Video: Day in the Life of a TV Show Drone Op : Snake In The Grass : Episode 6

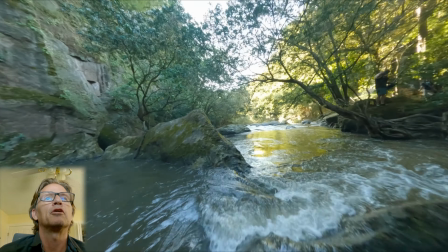4:20 Just beyond that is another, like a waterfall across the river that would just be no man's land.
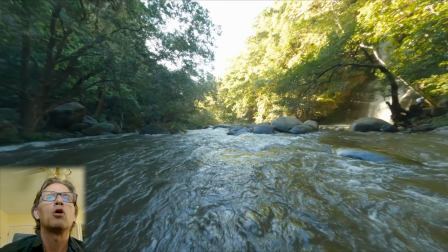4:28 So there's our main waterfall. Such a pretty spot.
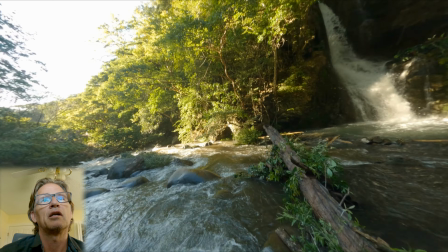4:34 And here's the challenge. That big log I'm kind of going over right there is where the challenge took place.
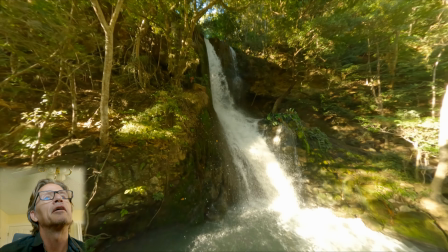4:41 So I'm going to go up, try to get as much of this waterfall in a shot as I can.
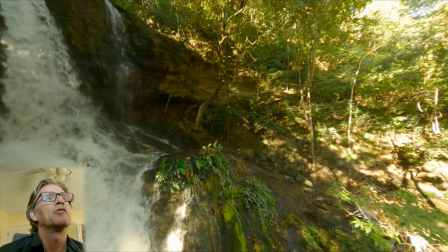4:48 Also, again, going up above the waterfall there was no way to access that and see what was up there.
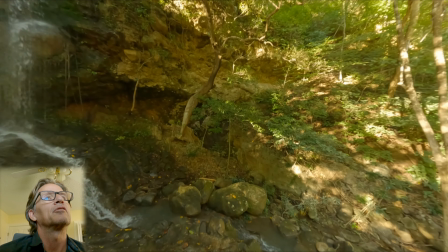4:53 So I was honestly a little scared to fly up there,
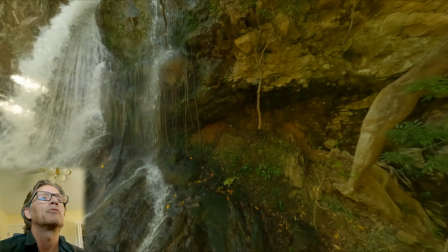4:59 potentially get hung up in something and just never be able to retrieve this thing. So, but this was the shot I was looking for.
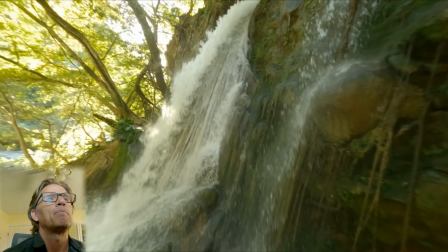5:05 And I shot that at 120 frames. So you can get a nice slow-mo out of that.
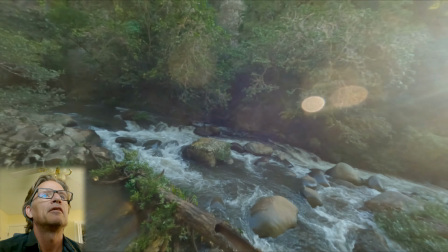5:14 pretty much grab that and come back.
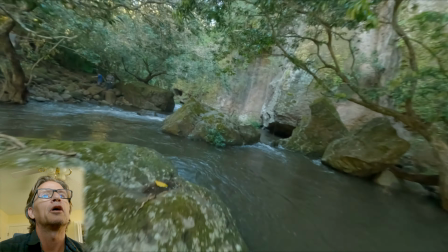5:18 Now one of the producers was yelling at me to get another shot.
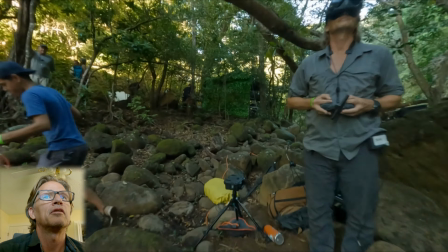5:26 Let's see, I think I'm just coming in for a happy landing here.
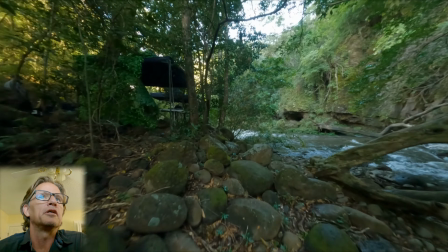5:32 Yeah, so at this point, one of the producers said, hey, let's take one of the bamboo sections that they use in the challenge.
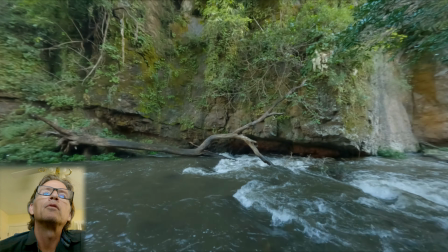5:41 I think well, I won't tell you what happens, but
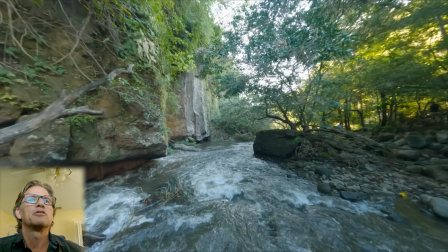5:46 they wanted to take one of these bamboo sections and float it down the river and have me follow it.
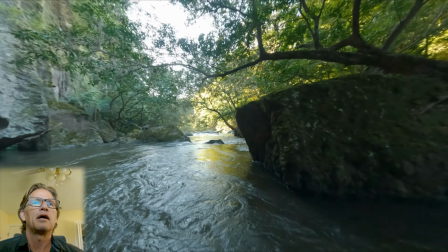5:51 So here I come. We organized for this guy to toss one in right there, and now I'm following it.
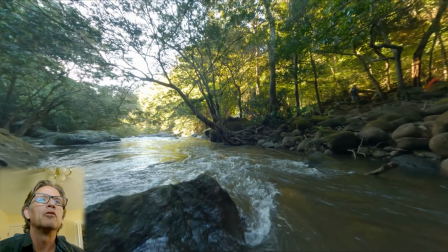5:59 You see it kind of coming over that little bit there.
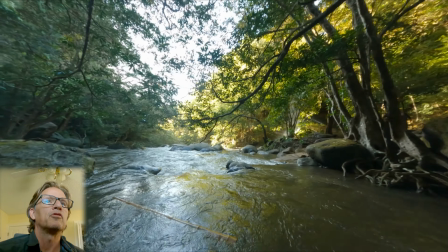6:03 And again, I'm shooting at 120 frames per second, so they could slow this down if they wanted to.
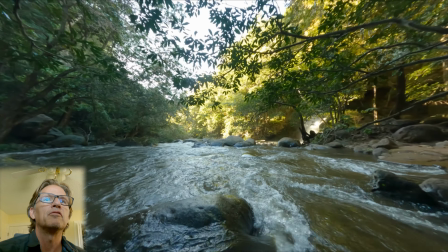6:09 And yeah, there were some decent little clips of it coming through. I don't think they used any of that though.
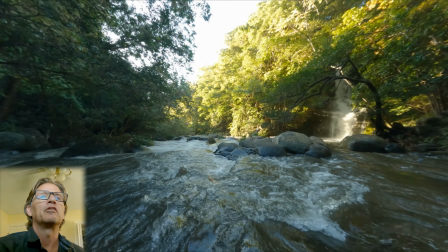6:14 A lot of the time it's just, you know, you try to get what you can,
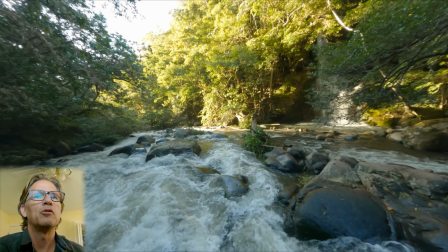6:21 hope to get some good shots that get used, give the editors lots of choices.
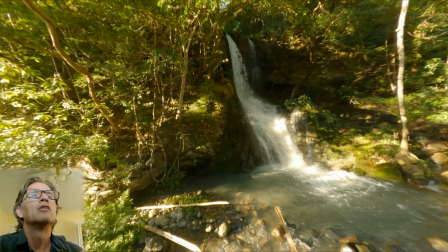6:25 Now what they did use, this was really good light coming through the waterfall there.
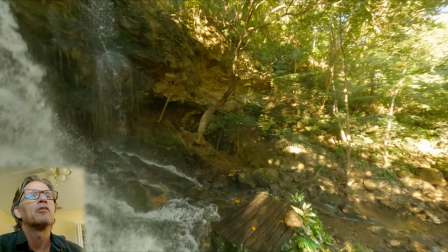6:32 So I came up, circled around, then I kind of came back through it. Oh, there was Matt, you just saw pass through your frame.
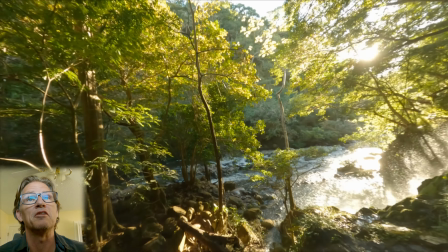6:39 He was already gathering up cameras because this was pretty much end of day. But this got used.
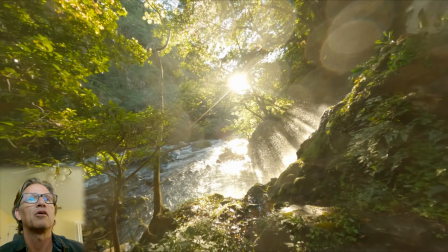6:44 Look at this nice shot of the waterfall.
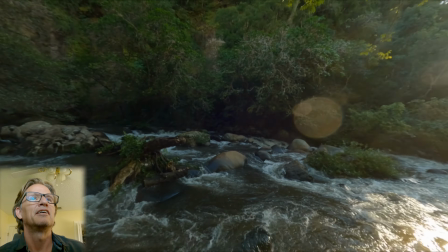6:48 Kick through, a little water on the lens, and there's our log again.
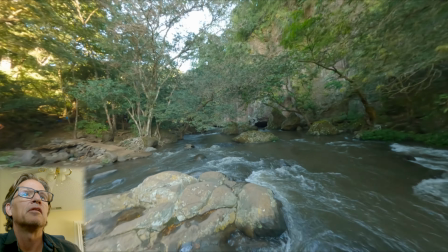6:56 You can see I just run automatic on these kind of shots and let it adjust to the
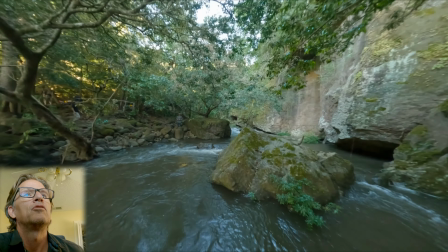7:02 various lighting conditions because there are so many different possible lighting conditions.
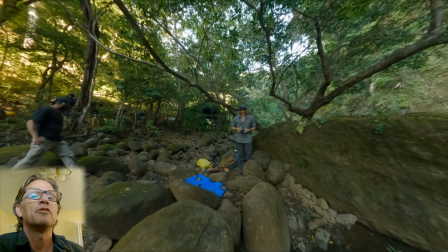7:08 And then once again, I feel at this point happy that I made it.
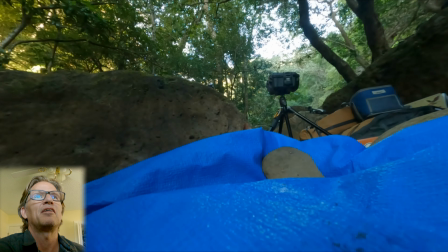7:12 So I'm going to come in and cut my losses, and done for the day on that one. That was the GeyserPhobe, actually, that I was flying there with a float on the back. Not floats underneath, just a float on the back, just in case. So if I went in, hopefully I'd be able to find it. So that was Snake in the Grass, episode 6, down in Costa Rica. So yeah, if you're enjoying these, tell me in the comments below anything else you'd like to see. And otherwise, I'll just keep on shooting while I'm out there. All right, like and subscribe. Talk soon.